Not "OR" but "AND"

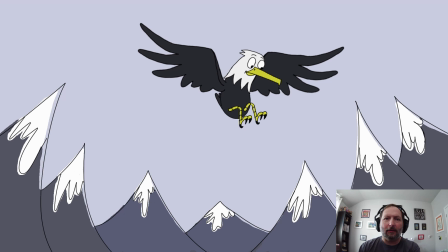In today's video, I'm going to show you how I animated this eagle in OpenToonz.
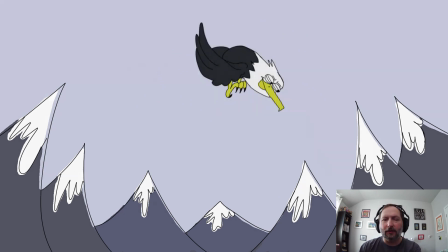So let's go ahead and get started.
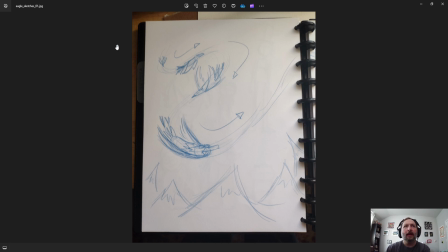Okay, this is the very first doodle from my sketchbook. And I just did a quick, kind of path of action. I knew I wanted this eagle to kind of fly in, starting far away. And then I just quickly did some mountains.
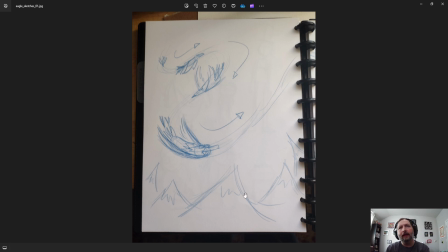And I kind of liked how they were kind of pointy and kind of made this U shape right here.
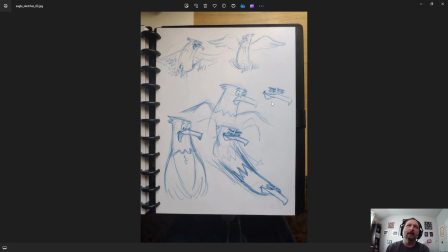So then I did some more kind of close-up sketches because I was kind of thinking, how he would come in, look around, see something, and then dive down towards it.
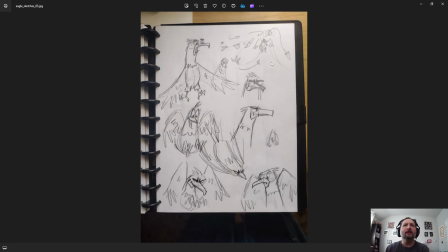And then here are some more sketches. Just trying to work out a little bit more of his design. I was still pretty confident that no matter how his design came out in the animation, I was okay with that. But I was kind of playing with this straight
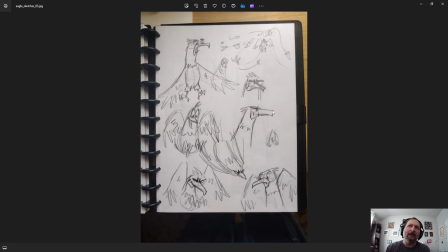beak and these three feathers on the back of his head, just this straight line, for his head. Thought that was kind of cool, but I think I ended up, yeah, he has more of a forehead, so his eyes can fit in there.
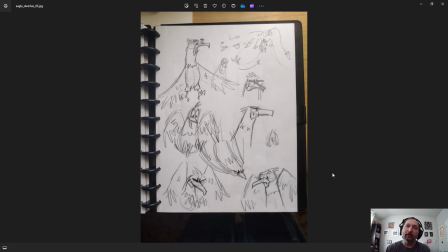And so now let's jump over to OpenToonz.
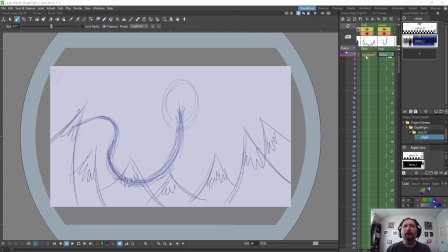Okay, so here we are in OpenToonz, and I created a background layout. This is just kind of my temporary background, and I like to do this in like a blue pencil.
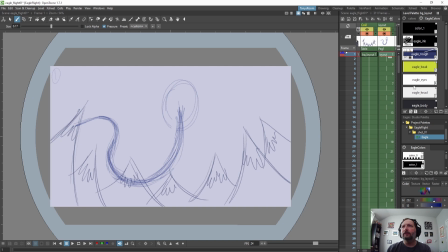So what I did is I picked out my colors for everything, like the eagle body, eagle head, the rough pencil, the ink brush I was going to use, and I saved this in my studio palette.
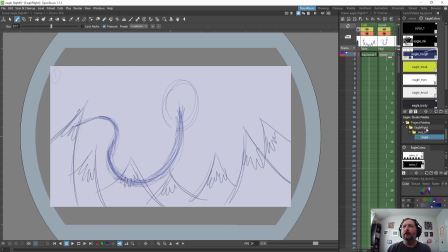And so every time I created a column, I could reuse this eagle palette right here, and all the colors would stay consistent. And so once you create all this, you can just drag. If you click this, it says click and drag palette to the studio palette.
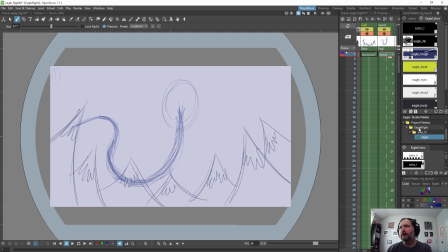And I created a folder in project palettes called Eagle Flight, and then shot one and dropped it in there.
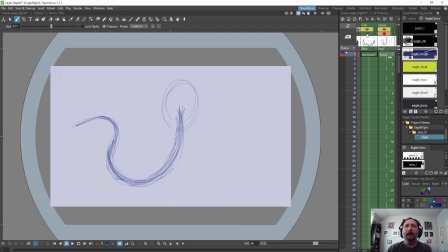And on my first frame, so that's my background. And on the first frame, I did kind of a rough path of action. And because I knew I wanted him to end up in the middle of the screen right here and start screen left and come in and fly up.
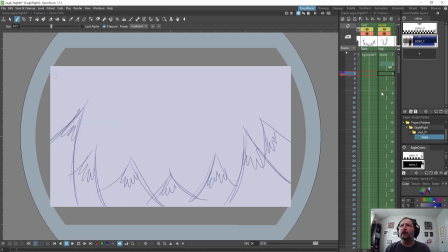And so I did this all on twos. And see, I have a little bit of hold where you don't see anything down to about 10 frames.
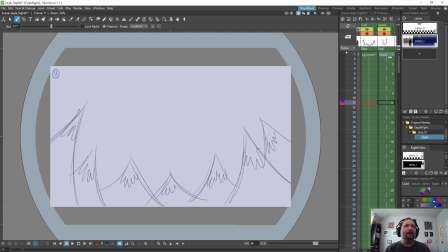So on frame 11, I circled it because that's where I wanted him to actually start coming in. So you can kind of see, and no, I adjusted the final a little bit. So he comes in, and I just kept it really simple.
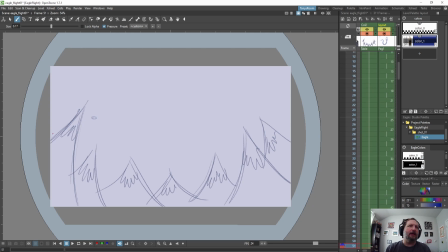Because I thought it'd be fun to have him come behind one of the mountains and then in front of them. So later I created a separate column for just this mountain peak so he could go behind it.
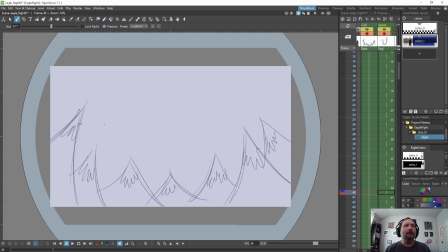So it comes in.